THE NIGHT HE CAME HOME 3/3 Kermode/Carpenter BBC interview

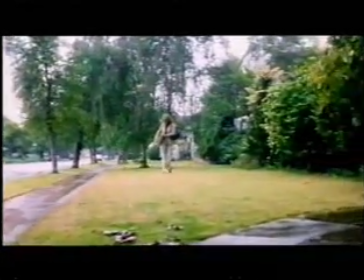0:00 Now this, on the other hand, is a conventional dolly shot with a 30mm lens.
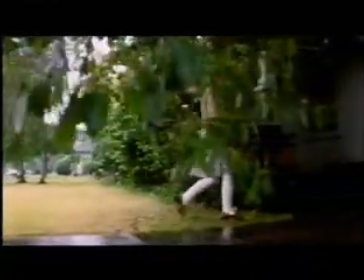0:05 So it's very smooth. This is all on sticks, so you don't have that feel anymore. All of a sudden, we're back into kind of traditional filmmaking.
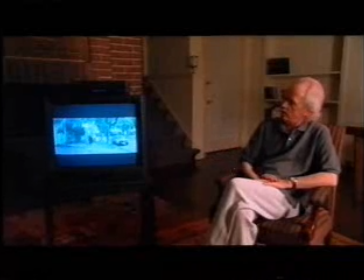0:13 We're anchored again, okay? We're anchored again in the standard techniques. Now, what about the creation of the shape? Because it's the blankest of anti-heroes in many ways. And of course, the mask is somebody famous, right?
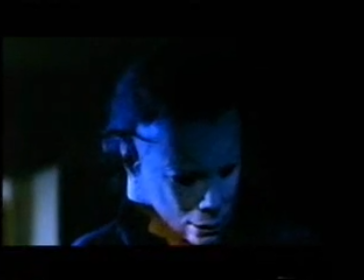0:27 The mask is a William Shatner Star Trek mask, which doesn't look anything like William Shatner. But it's spray painted white. It's almost like the comedy tragedy mask you see in drama. It's just blank. You read into it evil, as opposed to there being anything there. It's not a snarling killer.
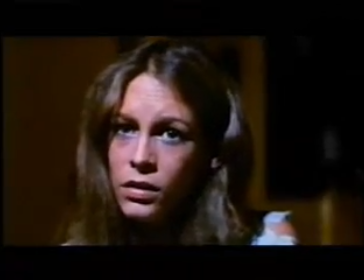0:45 It's not a personality. It's a thing. It's a force of nature.
You can't kill the boogeyman.
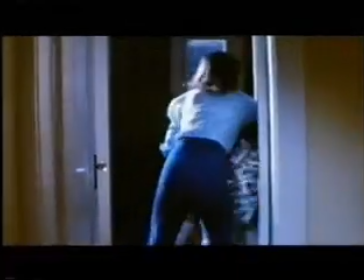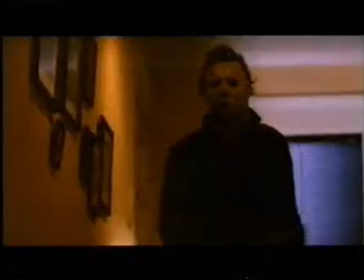0:58 How did you direct the movement of the shape? I mean, did you say walk in a certain way, behave in a certain way, or did you just say, hey, walk into shot? We talked early on about what he should do, and I said it's simple. Just be as simple as possible.
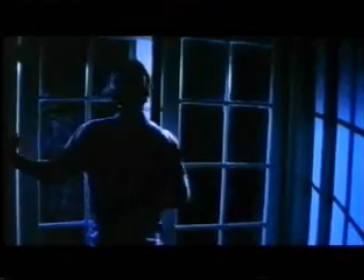1:11 Walk as, don't lumber, just walk. Now, this is one of the most famous scenes in the film.
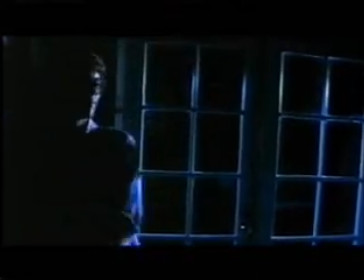1:19 Again, there's two teenagers have just made love. One of them's waiting upstairs in the bed. The other one has gone downstairs to get a beer and is now attacked by Michael.
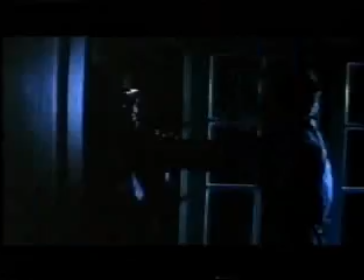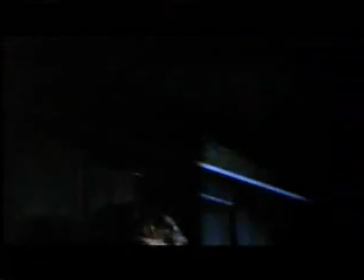1:35 It gives you the impression that something really threatening and violent is going on, but it's all done in cutaways.
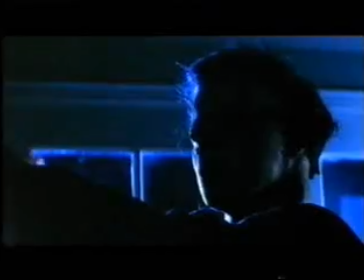1:41 He's lifting him up the wall by his neck, and now he's going to skewer him into the wall,
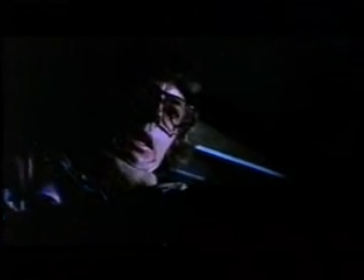1:49 off screen. We all know what that knife's going to do. We don't need to see it. We don't need to see it, a lot of gore. In this case, the violence need not be graphic. It can be implied. In other cases, like The Thing, for instance, I felt that you can't just imply hit the creature.
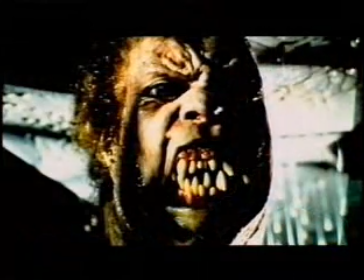2:09 You have to bring it out and show it. Make the audience believe that they're seeing this transforming, horrible thing.
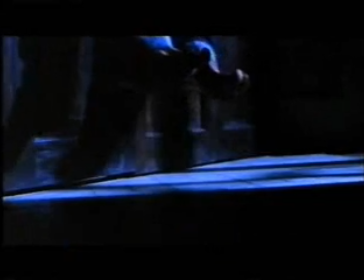2:15 But in Halloween, it wasn't necessary. You're going to see the shape move his head back and forth like he's looking at him.
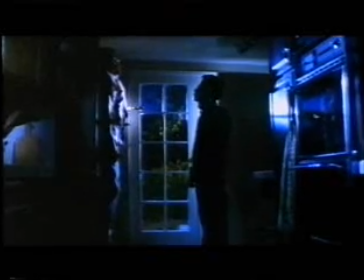2:24 He's examining him. There we go. Back and forth. He's looking at him like an object, not a human being.
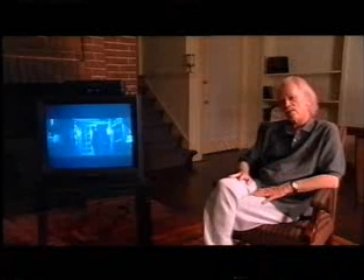2:29 He's almost curious. What are you?
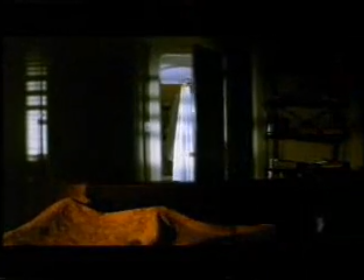2:37 Now we come back to the bedroom where she has had sex with her boyfriend and she thinks this is her boyfriend.
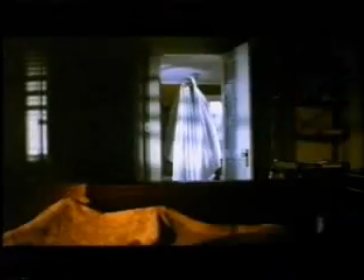2:45 Well, did you get my beer?
Tell me about the line between humor and horror in this. Well, this is right on the edge.
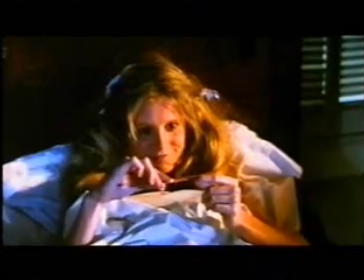2:50 It's pretty silly when you think about it.
Cute, Bob, real cute.
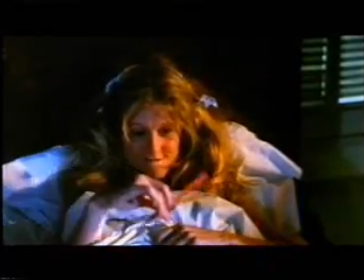2:55 Here's this guy with a sheet with glasses on, but we know it's the killer.
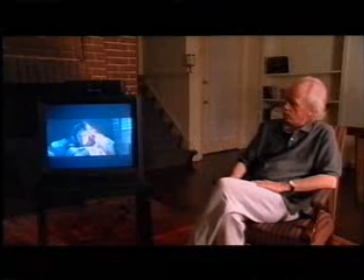3:01 But it's the way PJ plays the scene that makes it work, because she's absolutely convinced that's her boyfriend. And we know that it's not, so what we want to have happen is for her to run away and save herself, but of course she doesn't.
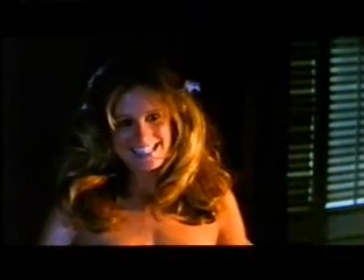3:15 See anything you like?
Instead, she shows us her breasts, which is always wonderful.
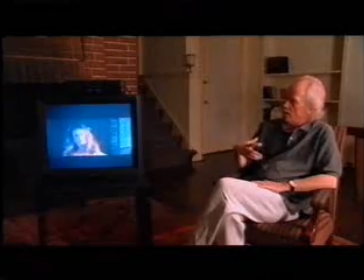3:22 So again, he's not acting, the shape is not acting like a monster.
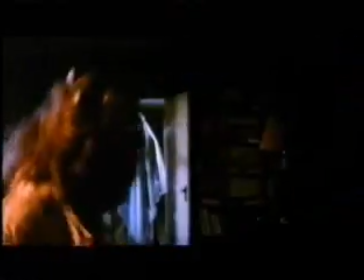3:26 He's not acting like a human being. He's not just watching, which is in itself slightly more creepy to me than if he came charging across the room.
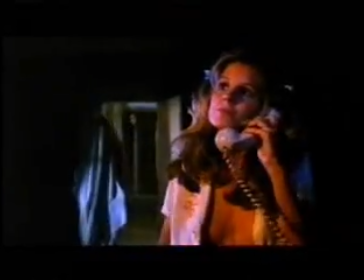3:35 It's so silly. It's funny. It's ridiculous.
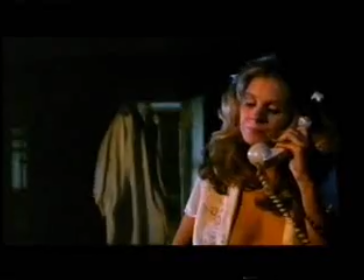3:39 But at the same time, we know, the audience knows, that behind that sheet is this machine killer.
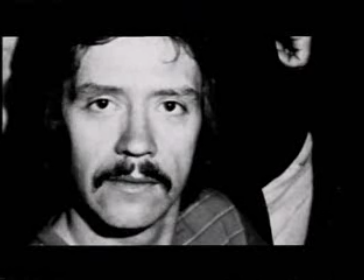3:48 Halloween was a turning point in my career because I got recognized as a director by the industry. I began to be hired, got jobs, got a lot of jobs from it. Did it concern you at all that it kind of branded John Carpenter as a horror director? That came a little bit later.